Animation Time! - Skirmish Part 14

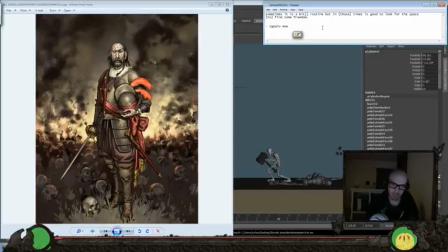(3:39)
I think that always is a good way, especially if I feel like every once in a while on some of the book that I'm working on, I'll feel like I kind of hit a wall where I'm just like reworking something and reworking something and reworking something,
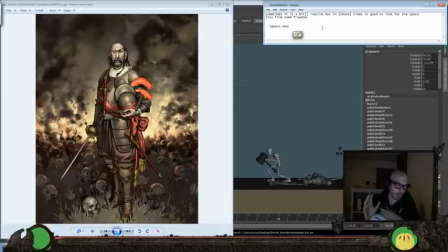(3:53)
and by just getting up and getting a coffee or just getting some fresh air or something, just to break up my mind and get a little more space and freedom from those things, I tend to come back a little more fresh and with a different perspective and a different angle,
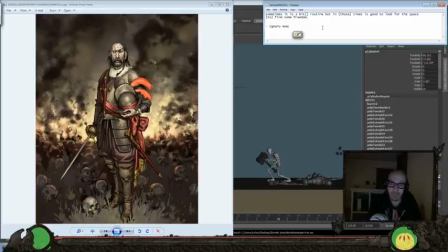(4:13)
and it breaks up that routine, as it were. So let's go ahead and get into some animation.
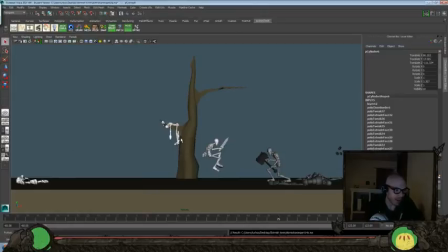(4:19)
Still working on this skirmish shot. Definitely added those background characters and this little prop and everything here to give us a little more composition, make everything a little more interesting yesterday. But I think I want to get back into doing some more animating today.
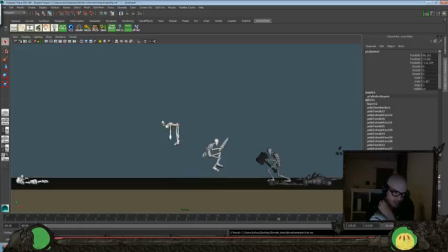(4:35)
So let's go ahead and turn off our background characters and our prop here. We are using Autodesk Maya 2014, and we're using the Goon rig, multiple variations of it, from the How to Cheat in Maya series, which I will link everything down in the description below if you guys want to check that stuff out for yourselves.
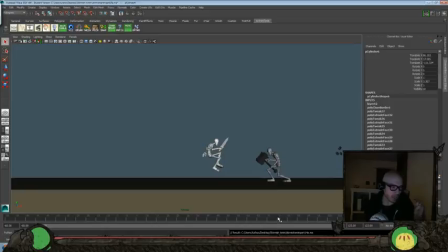(4:55)
And we're just going to continue working through here. I think what I want to do today is just kind of not really focus on one particular area, but just focus on a couple of things that have been bugging me throughout the shot overall. And then if we have time,
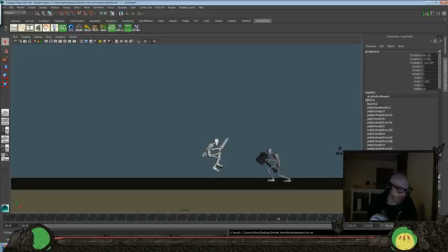(5:10)
maybe do another about 30 frames at the end of just kind of settling on the character on the left over here. So I think that's kind of the approach that I want to do. There's just been some things that are kind of bugging me, and I want to address those before, like just pausing on this frame right here.
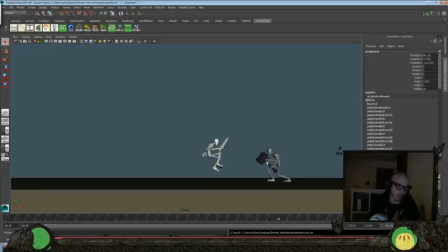(5:28)
This hand is not correct. It should be open because it's going back to grabbing that, and just hitting up some notes like that, which are a little bit smaller notes, but kind of an overall thing. So let's go ahead and do that.
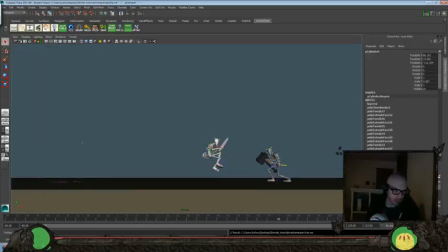(5:41)
So first of all, I want to turn my nerve curves back on and turn on my controllers, which, where were those? Here. There we go. And again, we'll just go ahead and save our file here, and go back and kind of frame through this and just hit up some troublesome areas and just do kind of a
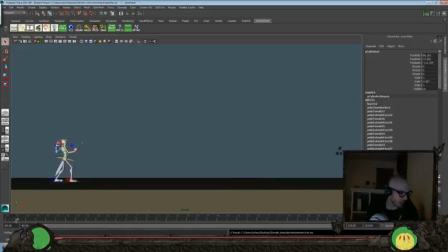(6:03)
further breakdown pass, I guess would be where we're at here. So I think this works all right here, but I want to do something with this other arm.
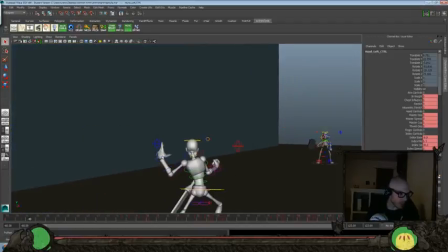(6:11)
I don't think this other arm works very well yet. So I like the hand pose and I like everything here, but I just don't feel like it works very well.
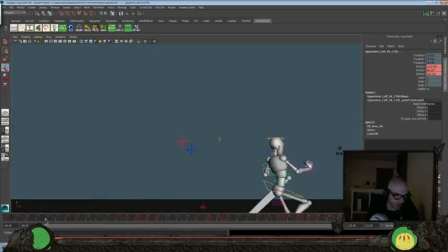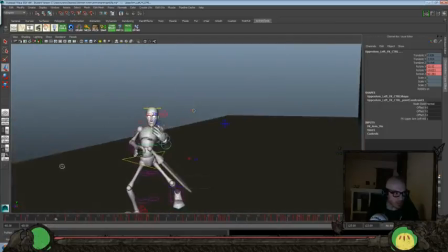(6:26)
So I think
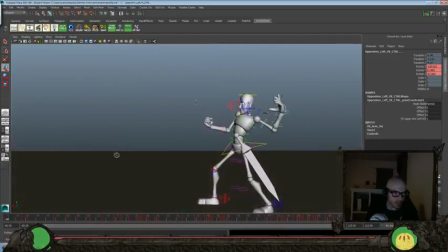(6:30)
I could start somewhere like that. Now let's go ahead and hold it. Take what we have at like 56 and put that all the way to like 45. So we just have a little bit of movement there.
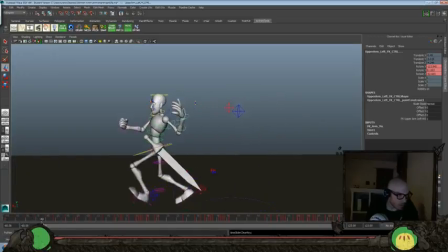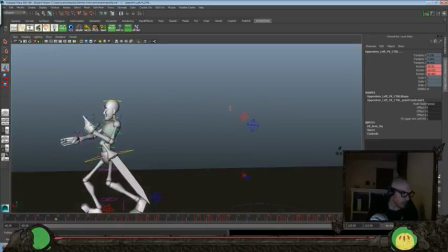(6:53)
And then I think I'll want to
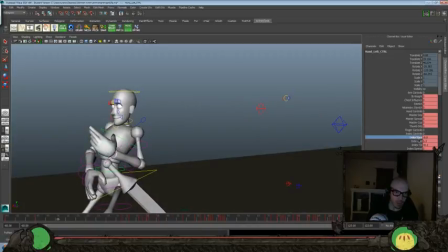(6:59)
close this hand up a little bit more, so we get sort of a loose clench here.
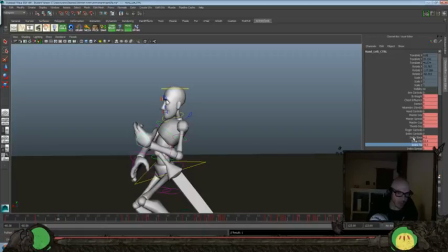(7:09)
I just don't like the way that it's open so much like that. I feel like it's distracting. I don't want to leave it like that. So let's get that middle finger down here.
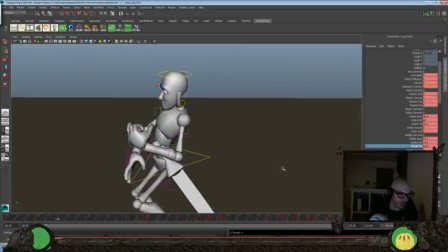(7:19)
And again, we don't have to have a tight clench, but just something a little bit looser. Because usually when you're running, you tend to have a little more grip on your hands.
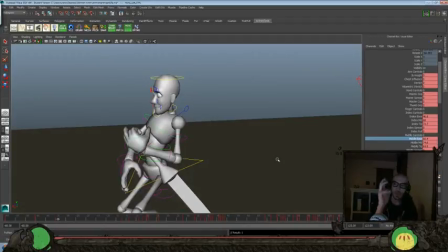(7:27)
Even if you're not super tight, you just tend to not have them be open like this running. There'd be effort that you'd be putting into doing that.
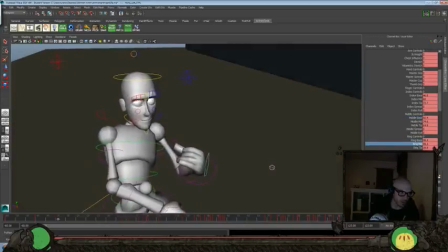(7:34)
And usually your body wants to go for the most natural, least amount of effort you want to put into something.